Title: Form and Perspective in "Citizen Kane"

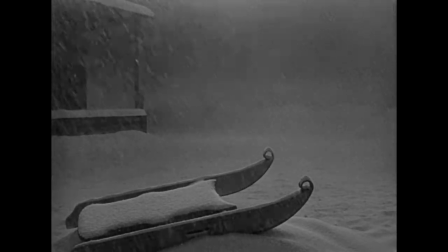[4:14]
In the same way, this scene takes a perspective that its narrator, Kane's adopted father, could not have been aware of.
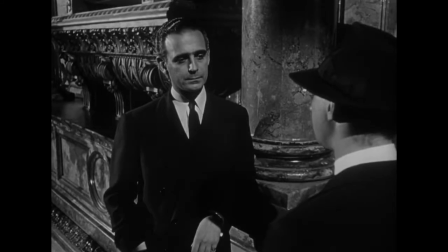[4:22]
Throughout all of these scenes, Thompson is seen only in silhouette, quietly taking in all of the information and rarely speaking.
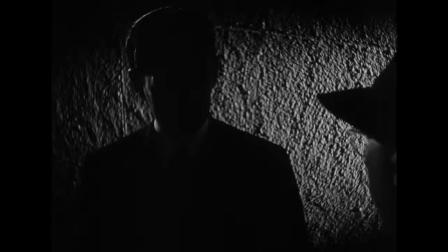[4:30]
His immersion in darkness does not mean that he's evil, however, as one might expect from established conventions of film.
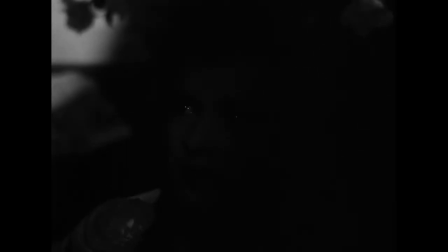[4:38]
When Susan is submerged in shadow, it has nothing to do with her moral compass.
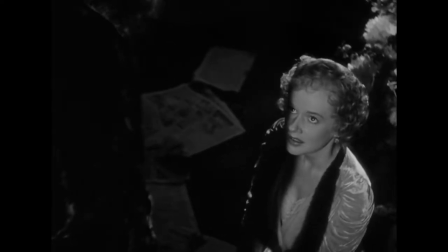[4:43]
Instead, Susan is literally stuck in the shadow of Kane's reputation and myth.
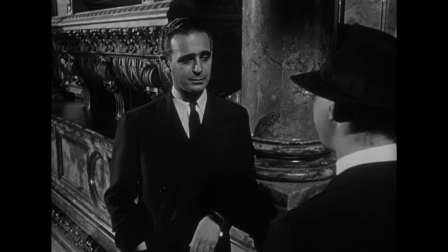[4:48]
Thompson is in a similar position, stuck in the shadow of Kane and unable to put together the proverbial puzzle of his life. In fact, Thompson looks very much like a fellow audience member, his back to us,
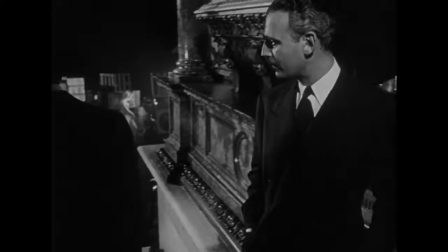[5:01]
watching events unfold and sharing our cluelessness as to the nature of Rosebud. Which brings me to my final point.
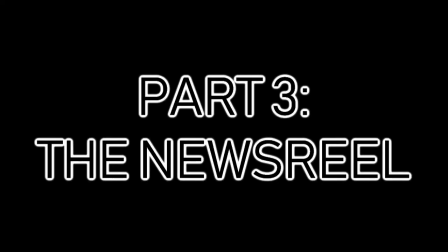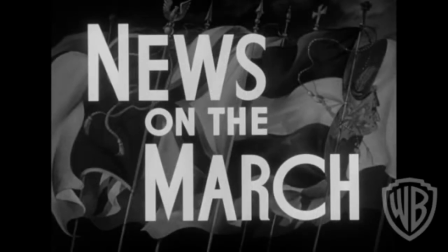[5:15]
I've examined the dramatic use of chiaroscuro and other techniques such as deep focus to transform Kane within the narratives constructed about him,
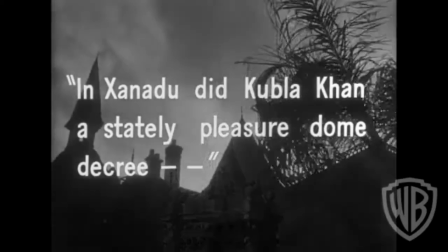[5:23]
but there's one major aspect of Citizen Kane which I have not yet addressed, and that is the placement of the fake newsreel at the beginning of the film.
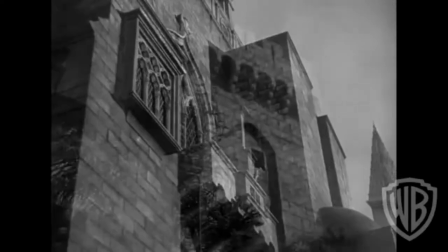[5:33]
The visual style of the newsreel is completely different from the signature look of the rest of the film,
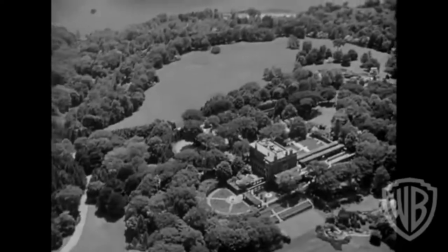[5:39]
looking instead like an actual newsreel from the time period in an example of a pseudo fourth wall break.
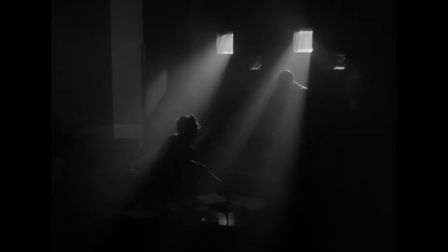[5:46]
Clearly the newsreel has a different narrator from the rest of the story. It's ironic that the media men are portraying Kane in such a relatively flat,
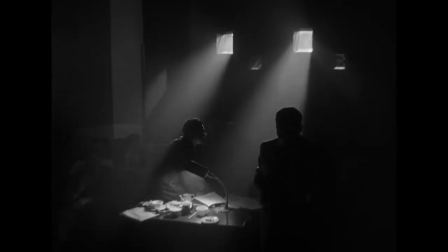[5:55]
objective manner in comparison with the testimony offered by Thompson's interviewees, particularly as the film is so critical of the media.
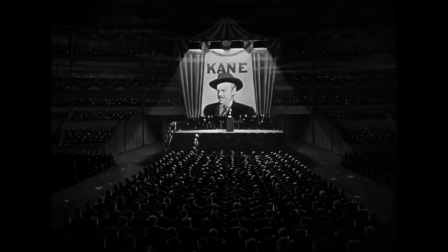[6:03]
Kane's obvious corruption even mirrors that of real-world media magnate William Randolph Hearst,
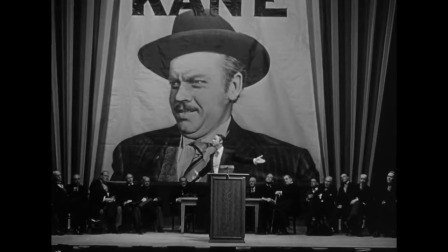[6:10]
who once allegedly said of the Spanish-American War, "You furnish the pictures, I'll furnish the war."
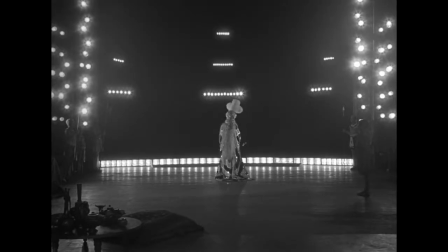[6:16]
With this blurring of lines between entertainment and reality,
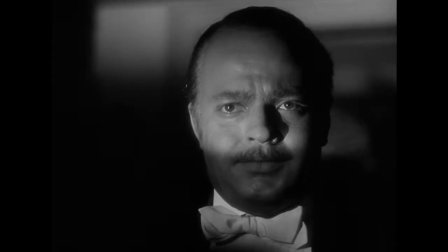[6:20]
Wells effectively turns the commentary on Kane into commentary on the medium of film itself.
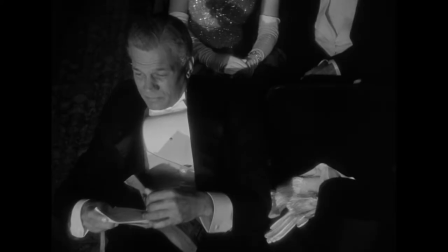[6:27]
Much has been said about the narrative structure of Citizen Kane, but the most important instance of this structure comes at the beginning,
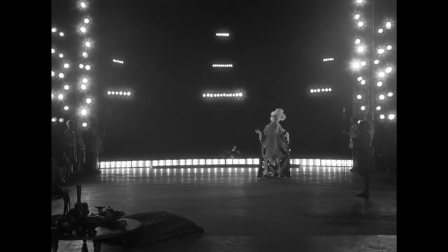[6:34]
just before the omniscient newsreel, when we see Kane's death.
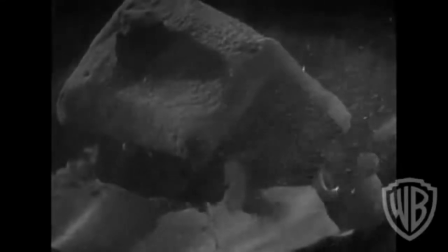[6:39]
We see those same dynamics between dark and light, that same experimental use of framing and reflection, but this portion of the narrative is not told by anyone. Thompson is not interviewing Kane's nurse, and the nurse was not outside Xanadu in the previous part of the scene.
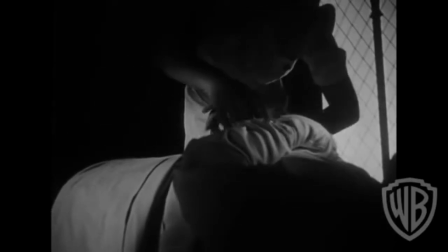[6:57]
Nobody else is with Kane at this moment. So the narrator here is Wells.
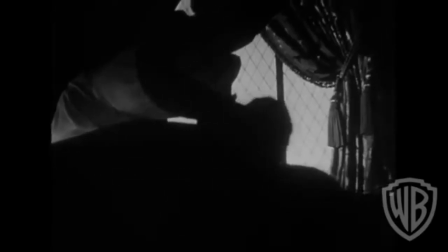[7:03]
And as a result of credibility in Citizen Kane,
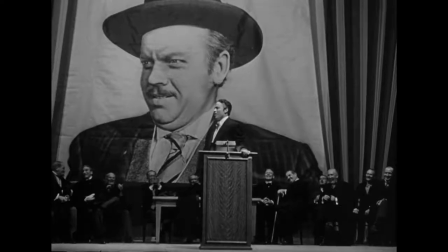[7:07]
makes Citizen Kane's use of form almost as enigmatic and elusive as Kane's use of the word rosebud within the story.
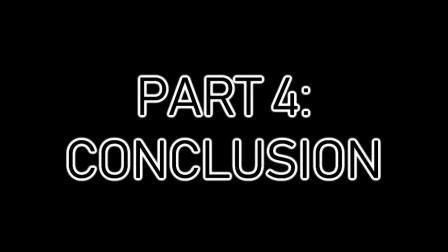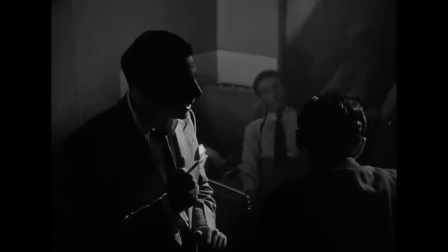[7:23]
At the outset of Citizen Kane,
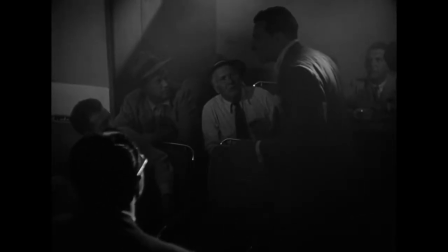[7:25]
the dark forms of the newsmen are as much a silhouette of the audience watching the film as they are the smudges of Wells' fingerprints on the film stock,
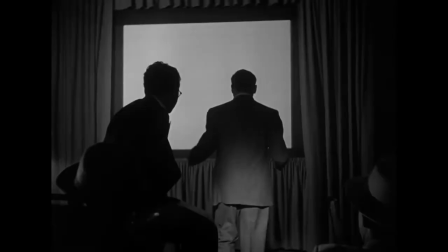[7:34]
altering and manipulating the story as he sees fit.
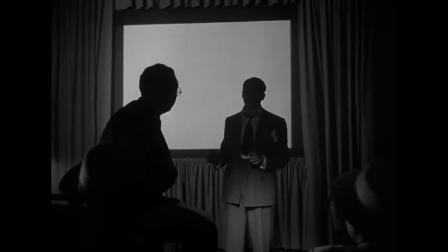[7:37]
The exaggerated shapes and shades which distort the physical forms of the characters are a product of their environment,
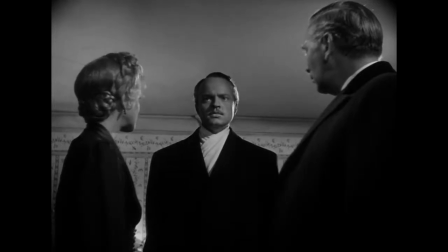[7:44]
i.e. the lingering presence of Kane and the narrative layers of Thompson and those he interviews.
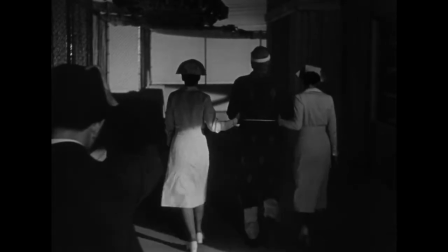[7:50]
In this way, Wells finally implicates himself as being as guilty of anachronism as anyone in the narrative,
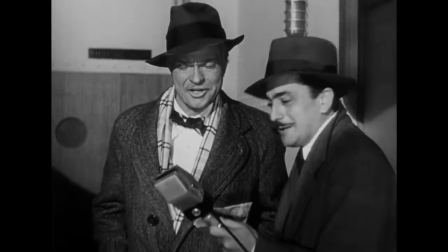[7:56]
thereby commenting on his own involvement in the film by way of form and content.
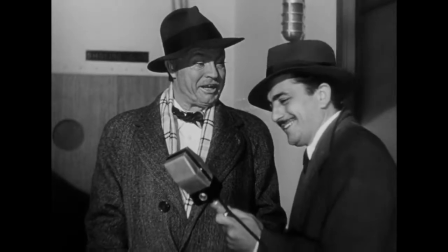[8:02]
Wells was arguably never again able to make a film with the same creative freedom as he had while he was making Kane.